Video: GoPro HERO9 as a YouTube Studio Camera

So I'm going to create first the bright mode, the bright look and afterwards I'm going to create the dark mode, the dark look with the GoPro Hero 9 Black. So let's start.
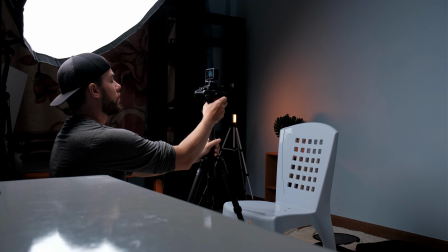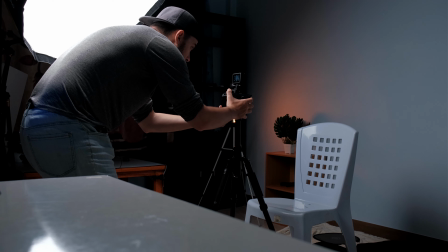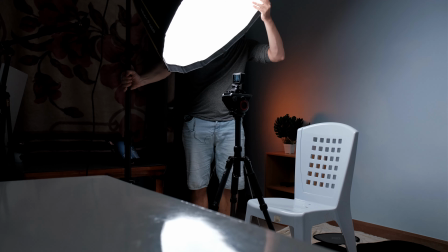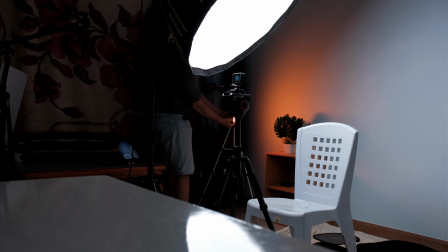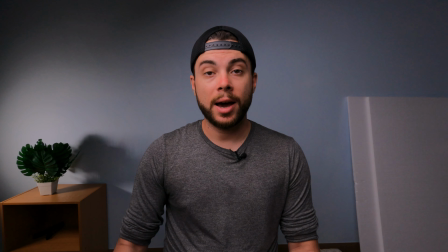277s
Okay, so this is the bright look on the GoPro Hero 9 Black. Unfortunately, I can't really monitor myself with the iPad anymore for some reason.
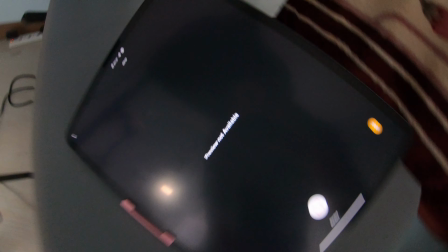286s
As you can see, it says here, preview not available,
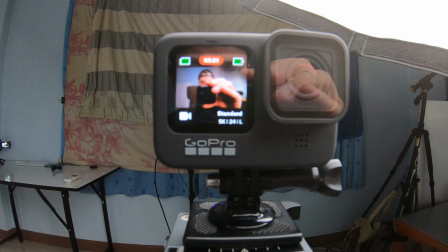291s
but I'm able to see myself in the front facing screen on the GoPro Hero 9 Black.
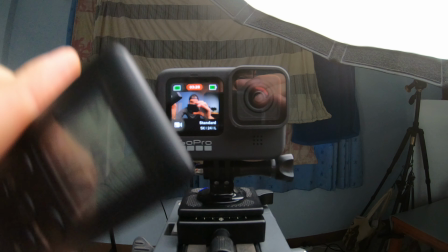297s
But as you can see, it's pretty laggy. So I guess because I'm filming in 5K,
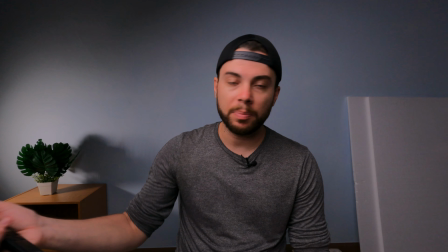304s
I am not able to record and at the same time monitor myself with my iPad or my iPhone or any smartphone for that matter.
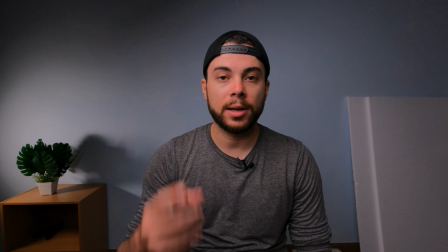313s
Let me know down below how this video looks like, how the quality looks like,
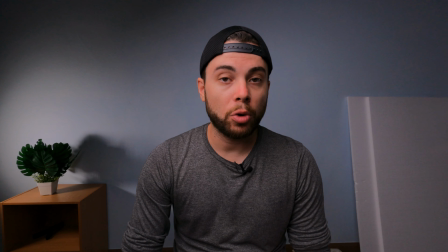318s
because this is the first time that I'm trying out the GoPro Hero 9 Black as a YouTube studio camera.
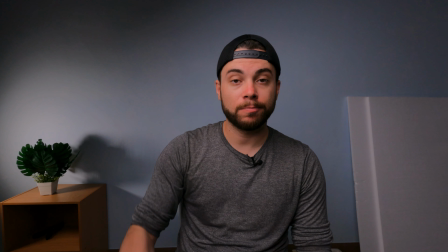323s
Does it look better than the GoPro Hero 7 black or not, let me know again down below.
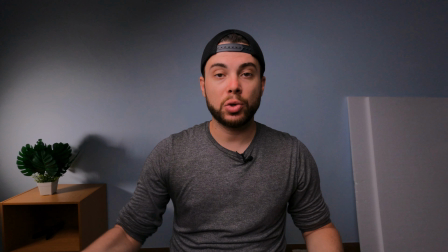330s
So let me show you now exactly what tools I'm using to achieve this look.
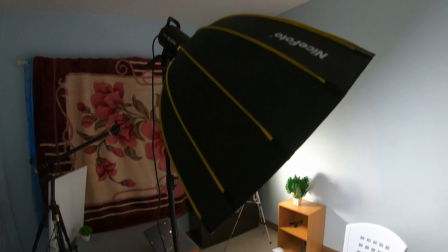334s
I have a big light right here, nice big soft box, Godox SL60W light,
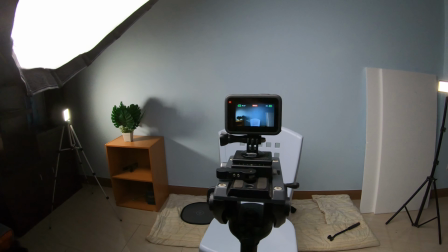343s
just above my face, the GoPro is here and it goes towards that direction.
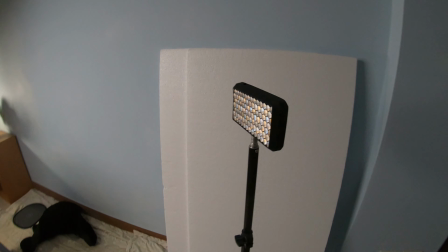352s
I'm using this light as a rim light. This is my Vegem VL196 light.
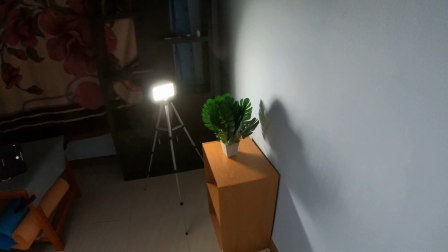362s
And here I have my beautiful plant.
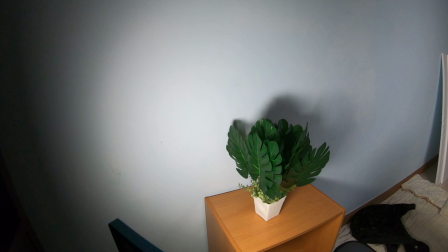365s
And I also have my Falcon Eyes F7 just splashing some light on the plant to make a little bit more interest in the background.
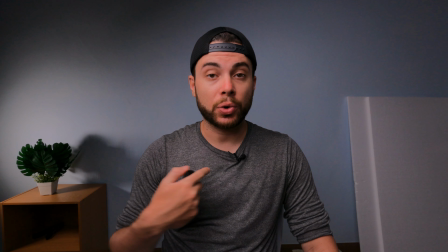374s
And obviously I'm using my Rode Smart Love Plus microphone to record the audio with the Zoom H1N.
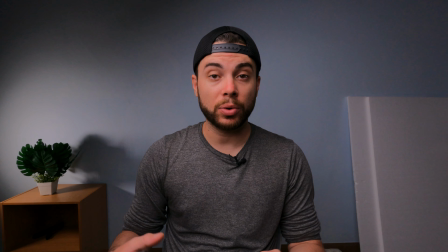380s
Okay, so now let's create the dark mode look on the GoPro Hero 9 Black.
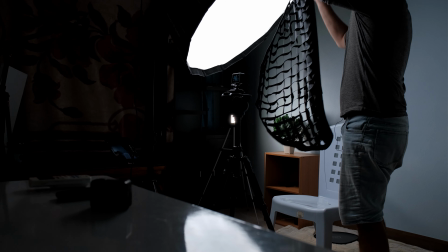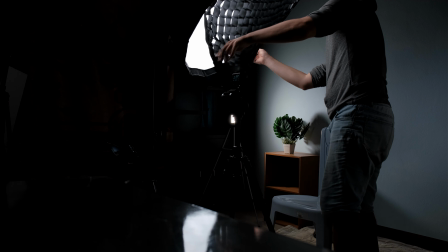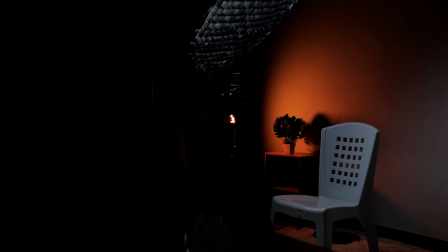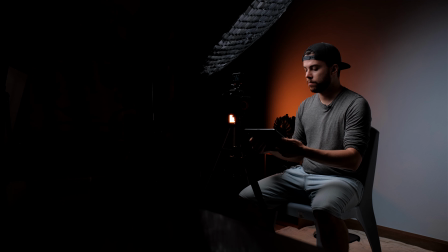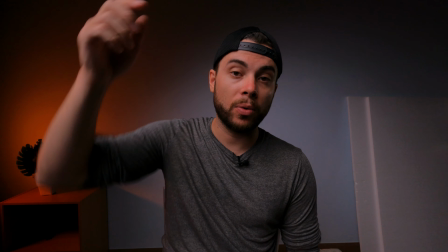410s
And this is the dark mode moody look. Let me know down below how it compares to the bright look that I showed you before.
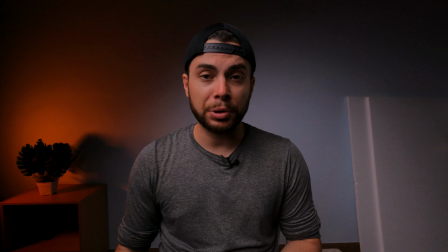419s
The only thing that I changed in this look compared to the previous one is that I
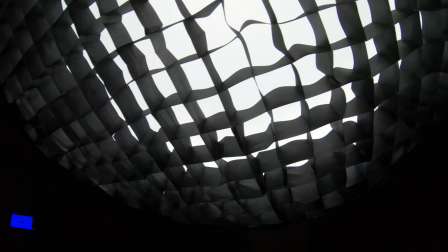425s
added this grid so the light won't spill all over the place,
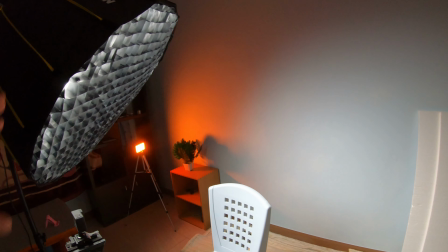430s
So I'll have the light just on me as much as possible.
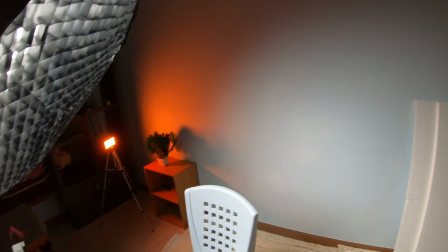433s
And so I'll be able to control more of my background lights and to kind of give a little bit more mood to the shot.
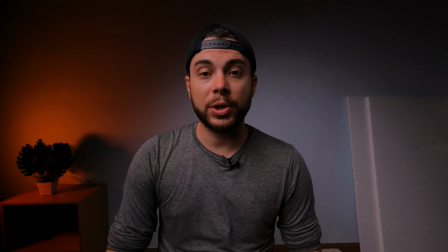439s
I'm really curious to see if the GoPro Hero 9 performs better as a YouTube studio camera than the GoPro Hero 7 Black, because this is the first time, like I said, that I'm using, trying to use the GoPro Hero 9 Black as a YouTube studio camera.
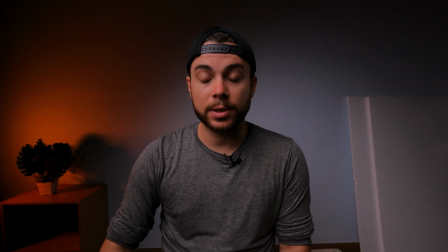453s
So again, let me know down below if you like it or not, or if it looks better than the GoPro Hero 7 Black or not. Unfortunately, like I said before, I can't really monitor my shots with my iPad or with my iPhone in 5K.
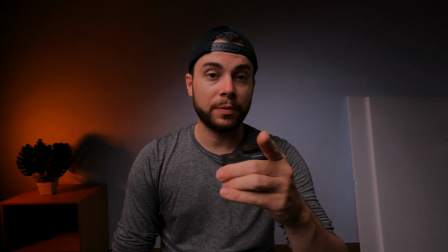467s
Maybe I'll be able to do so with 4K, but the front-facing screen is really handy because I can still kind of see myself
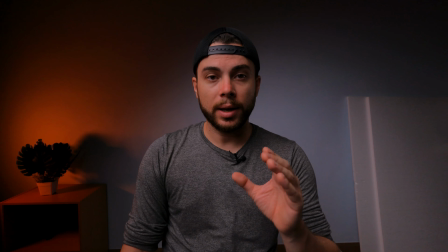475s
and see if I'm well-exposed and in the frame or not.